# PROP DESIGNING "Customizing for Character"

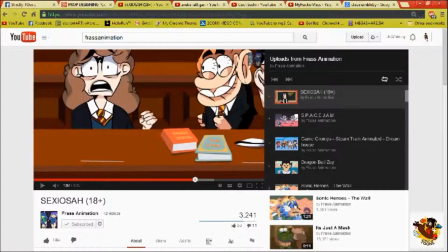Like he must say stuff in the foreground to be like more saturated and stuff in the background to be less saturated, lighter colors in the background. The foreground like darker colors and the foreground lighter in the background, because we go off start to fade out more.
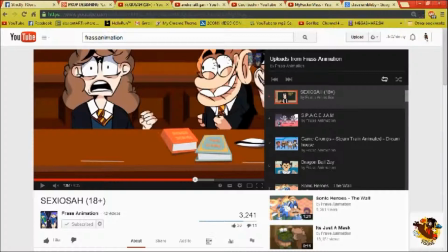Like something like that in there say. Yeah. It's just like real life viewing, you know, if something closer to you will see, if it's really, really close, it will be blurred. If it's just in the middle ground, it will be alright. I'm looking at the background and the props.
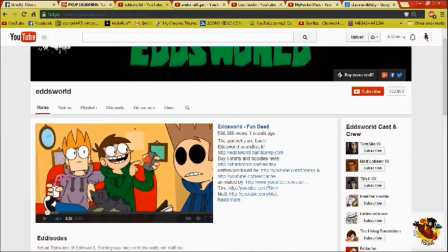Yeah. Like every prop that the character has in their hand is the same line work treatment they get. And stuff in the background hardly gets any attention at all. Like it's just there to hint certain things.
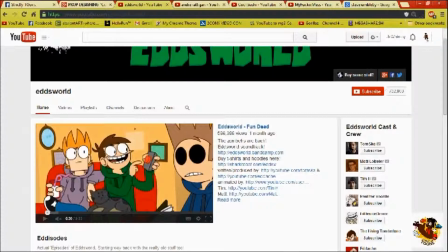Notice with him in terms of props and things, he like to use gradients instead of shading.
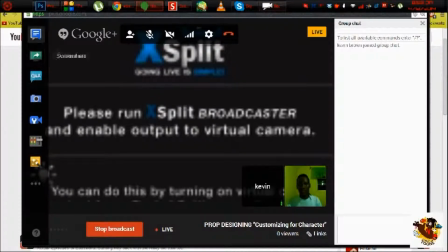Like props and backgrounds and them things there. Edge by old Elephant did it.
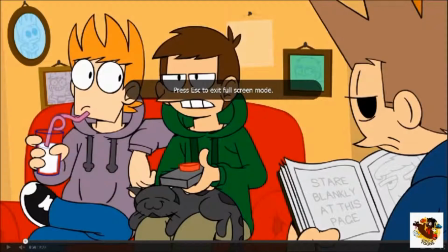Yes. You notice how heavy the outlines for both the props and the characters are?
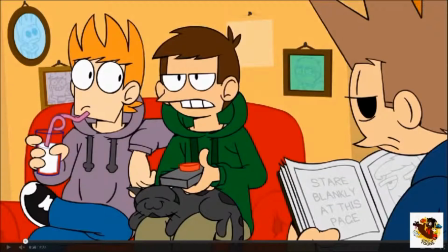As in the props that are literally in their hands. It's detailed, but like the stuff on the wall and everything is just barely. When you're working as a group on an animation, it's very important that you state the style and the color for the props and stuff.
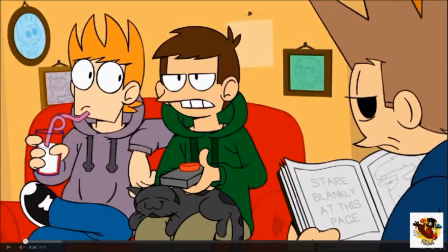Because a lot of the times what happens is that they have a specific style for the characters different from the props. And it would throw off everything, so you have to make sure that the props match the style of the characters so that nothing looks out of place. Oh,
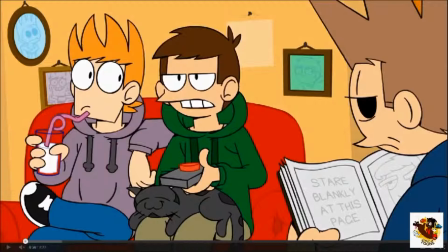Because if you notice, like some animations, they like sharp, smooth edges, and then other animations they like everything smooth, and other animations they like lighter outlines and different. You have to pay attention to those stuff because they will definitely notice, and everything will just look off.
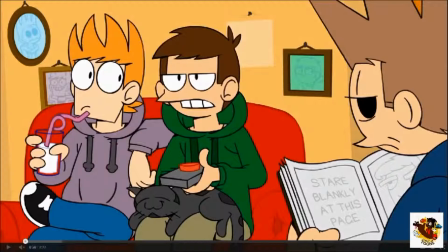But like with this freeze frame right here, everything just meshes.
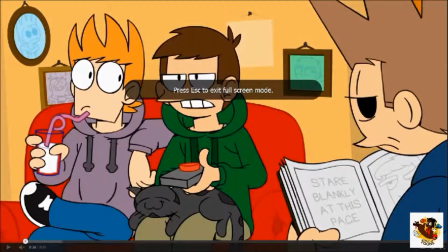Like book in the foreground compared to like the mirror and things in the background.
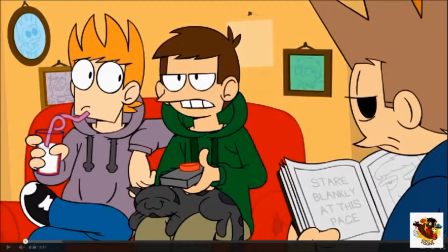Yeah. Everything in this frame meshes well so far. Yes.
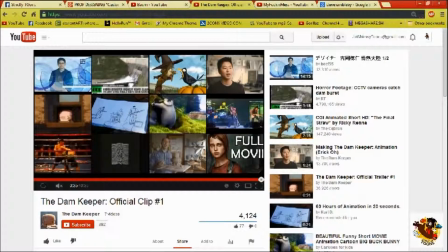If you look at the word the guy called the making of Dam Keeper animation, Eric O. Yeah, it's there.
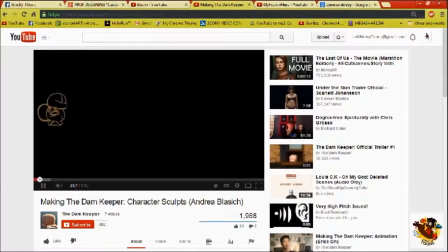Yeah, if you look at that, you can see that he was using 2D to make it. He was using look, there's a guy. There's a guy right there. Yeah. So he's walking across. He's 2D. Yeah.
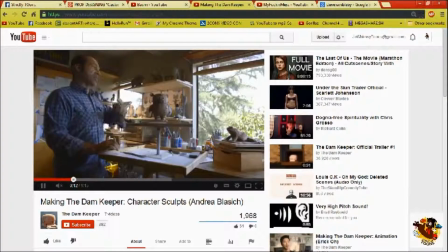2D. Yeah, man. This is a sculptor.
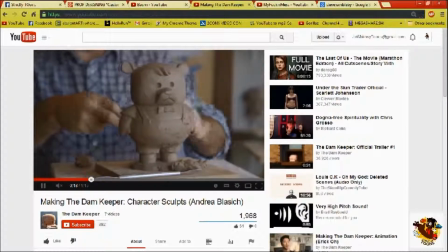Yeah. He makes something called a marquette.
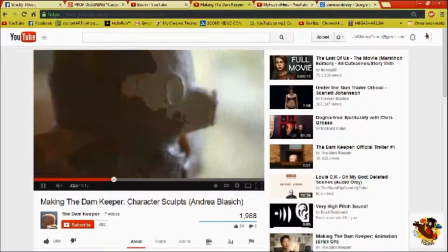If I'm developing a film, Joe, Maquettes? I'm gonna do like that. I'm gonna like have the whole development team because this is development I'm talking, right?
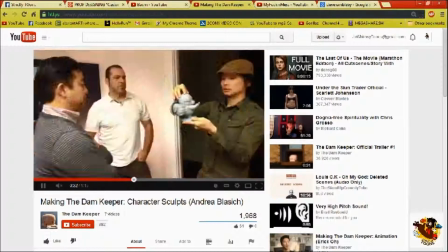Yeah. I have my 2D artists working on stuff. I'm gonna have my sculptor working on stuff.
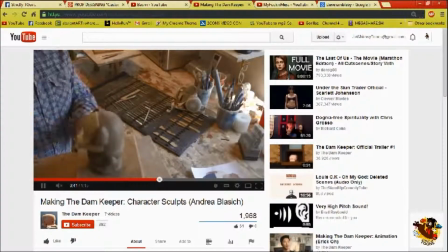It's just like a whole collaborative thing, and it's a whole fun thing. I like this part of it though, in a way, in the whole designing of the actual characters in real life.
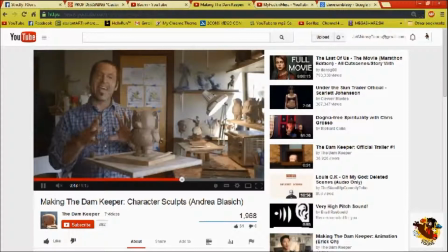Because that's like a toy merchandise collector's item kind of stuff. Oh, yo, that's like treasure.
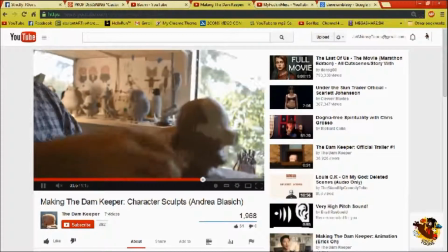That's like what we did. That's what I did when I was like kid playing in the dirt. You think I played in the dirt for nothing? I was serious, man.
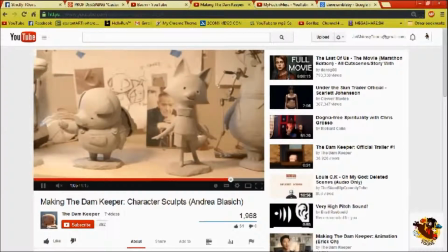I was playing that dirt, man, making fun people. I definitely want to make one myself.
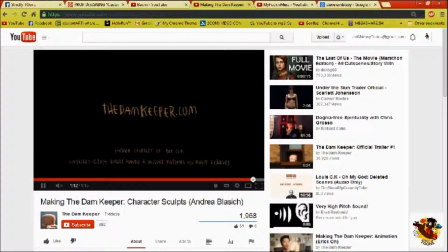So, yeah. Here's another question I'm going to ask you guys.
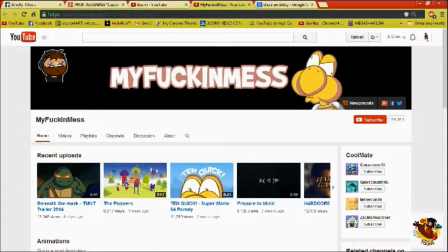When you guys join in, do you guys use references? Or you guys just draw?
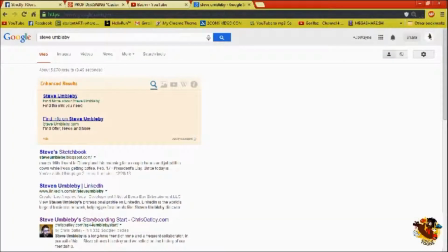I use references, definitely. I have to use references. It depends.
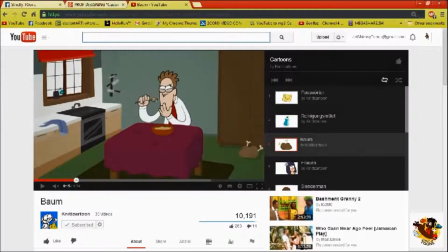I'll be like, I don't know what, I honestly don't know what a toothbrush looks like.